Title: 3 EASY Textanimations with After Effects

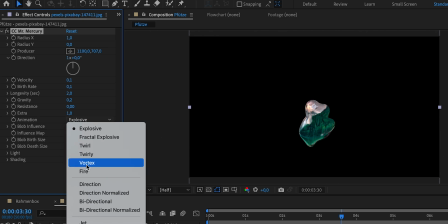[4:10]
You can also choose different animations like explosive for faster drops or fire for a much gentler effect.
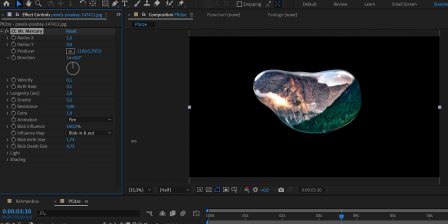[4:16]
The blob size allows you to specify the size of new drops as they appear and disappear. I would recommend playing around with these values a little until you achieve your desired result. Now let's apply the effect to our text layer and I'll show you the values that work well for me.
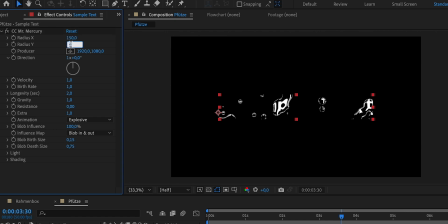[4:29]
I set the radius to 150% for both values because we want the entire text to gradually appear throughout the composition, filling the entire screen after a few seconds. I leave the producer in the center and the direction as is. I've increased the velocity to 1.8 to make the drops appear a little faster and I decrease
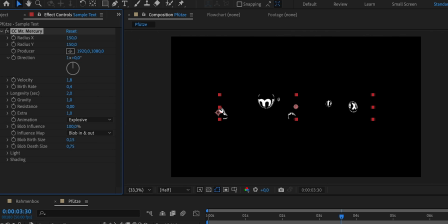[4:46]
the birthrate to 0.4 because I prefer fewer but larger drops. I've also set the longevity to 5 because once the text appears I want it to stay visible. And for the gravity I actually set it to 0 because we want it to resemble a puddle when looking from above. So there is no gravity. Now let's leave the rest of the settings as they are except for the blob birth size. Because we'll use this to ensure that our text animates in slowly and then remains visible afterwards.
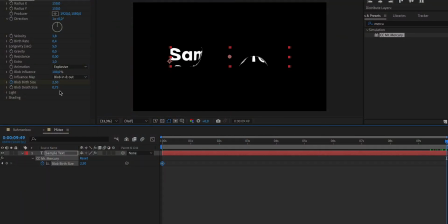[5:12]
So we add a keyframe with a value of 2.5 at the beginning and by the end of our composition, it grows to 20.
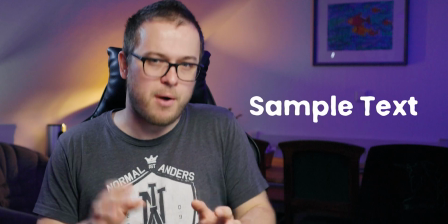[5:18]
Et voila, here's our animated puddle. Nice. Next, we have this effect that you've probably seen on YouTube before, that wiggle text with slightly wobbling edges.
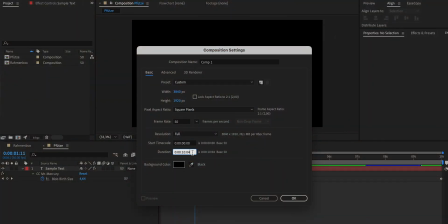[5:27]
The initial steps are, as expected, exactly the same. We create a new composition, name it wiggle text, and use the text tool to add a text to the center of our composition. To achieve this wobbling edges, we use an effect called roughen edges, and as the name suggests, it roughens the edges.
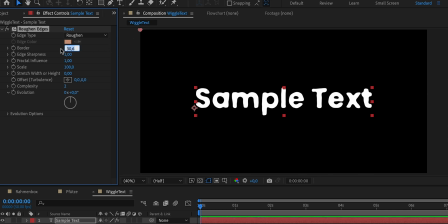[5:42]
The most important value that we can adjust here is the thickness of the edges which I'll set to 8 and we'll leave the rest of the settings just as they are. Now we have rough edges now but they are not wobbling yet. To add that wobbling effect we go to the evolution options, specifically the random scene because every time we change this value the edges are randomly recalculated. Now instead of animating this value with a keyframe which would result in a very fast and hectic wobbling on every frame we'll use an expression instead.
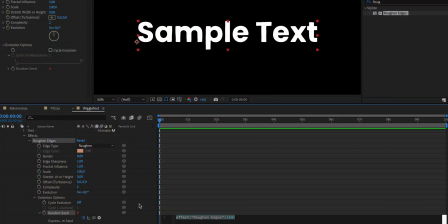[6:11]
So hold down the alt key and click on the stopwatch just as you would when creating a keyframe. Now this will open up a window where we'll simply enter time times four. So if you still find it too fast you can increase that multiplier accordingly. But what if I haven't shown you your favorite animation in this video? Now you can check if it's included in my essential text package. Link is as mentioned in the video description.